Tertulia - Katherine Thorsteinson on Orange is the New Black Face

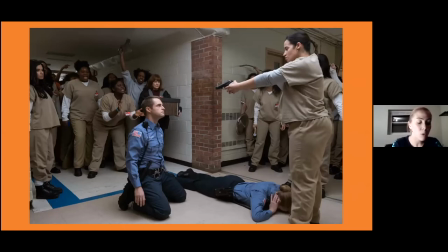(24:16)
As one reviewer describes it is a quote testament to the careful construction of this season that viewers are on some level hooting along with the mob of inmates for Dea to spill some prison guard blood. Individually Humphrey a corporate representative is a monster. Collectively we've come to see MCC as something worse.
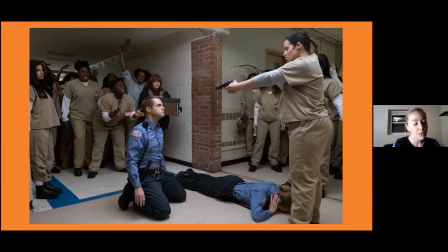(24:36)
A carefully calibrated machine that treats inmates as objects." By the end of this episode, surely we can add orange is the new black to this list of callous and opportunistic parties, so there's something of a kind of paradox maybe in what I'm working through here, but yet if we take a formalist killjoy attitude,
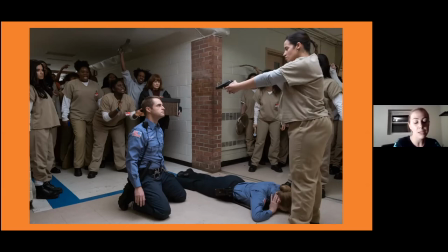(24:55)
we can see that the episode also bears itself and us out as problems.
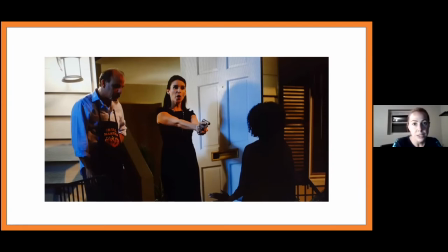(25:03)
And so I'll just move now into a close reading of some scenes and images here to kind of bear out what I'm talking about. So consider when prison director Joe Caputo visits his girlfriend, Linda, from purchasing, but is interrupted by the wife of an inmate who complains about poor treatment for her partner.
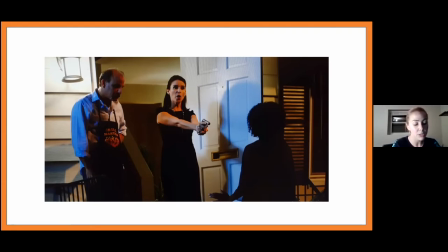(25:22)
In a scene that surely evokes the killings of Sandra Bland and Darnisha Harris, Linda pulls out her gun on Crystal Bursette. Although no Black woman is shot or killed, anticipating such an event seems to thrill Caputo and Linda in their following sexual encounter.
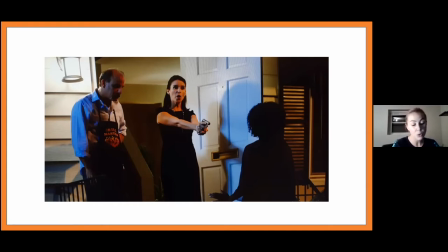(25:37)
The explicit juxtaposition of anti-Black violence with white sexual gratification is a pointed reminder about the economies of enjoyment, this very show, that structure and sustain mass incarceration, as well as what Hartman described of the context of slavery.
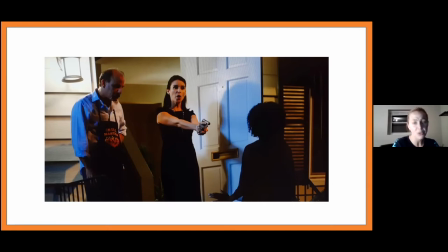(25:57)
Indeed, our laughable disgust with their excessive fondling, it's presented in a very unattractive manner, is blends with our pronounced discomfort over the excessive levity of the scene itself.
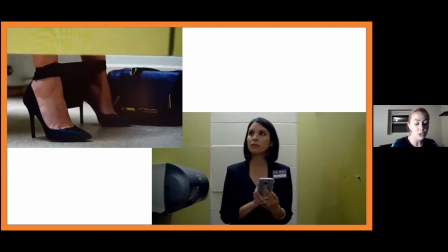(26:14)
Later, Linda, the same character, sits on the toilet browsing her cell phone while the women begin to revolt around her in the prison. Literally caught with her pants down, the witty visual metaphor makes her impending embarrassment palpable and thus overshadows the real danger of her situation.
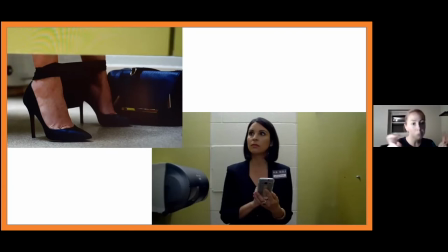(26:32)
The clownish music in this scene alerts us to the comedy of the image, but our nervous chuckles are rather complex. Are we simply chuffed that we are clever enough to get the joke, the visual metaphor here? Or are we gratified that Linda has finally found herself in a precarious and embarrassing position?
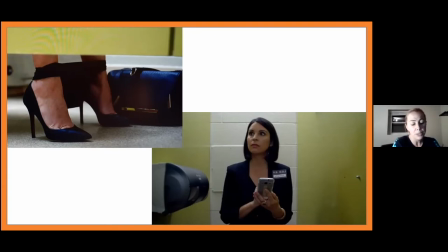(26:52)
Or are we a bit anxious about our own complicity as spectators who have been metaphorically caught with our own pants down in the exchange of what Andrew Diltz calls, after Hartman, carceral enjoyments?
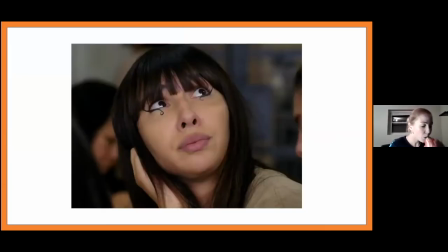So too, when Flacca, here pictured, is encouraged to sharpen her eye pencil for the impending revolt she responds stupidly I use liquid liner such
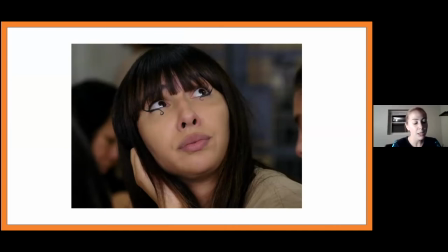(27:22)
a retort reveals the incredibly chaotic unplanned and thus somewhat silly nature of the situation but in the wake of Poussey's death these light-hearted quips fall flat indeed such tonal dissonance makes sentimental identification with most characters very difficult and it is
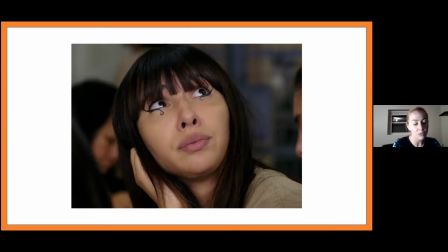(27:38)
thus the ensemble of inmates we join effectively as they rise together against the prison. So it's very difficult throughout these episodes to find any sort of sympathy or kind of identification with these characters because they all appear to be quite cold-hearted
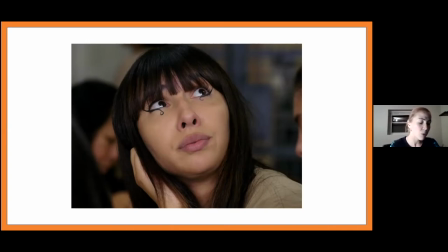(27:57)
and kind of tonally out of sync.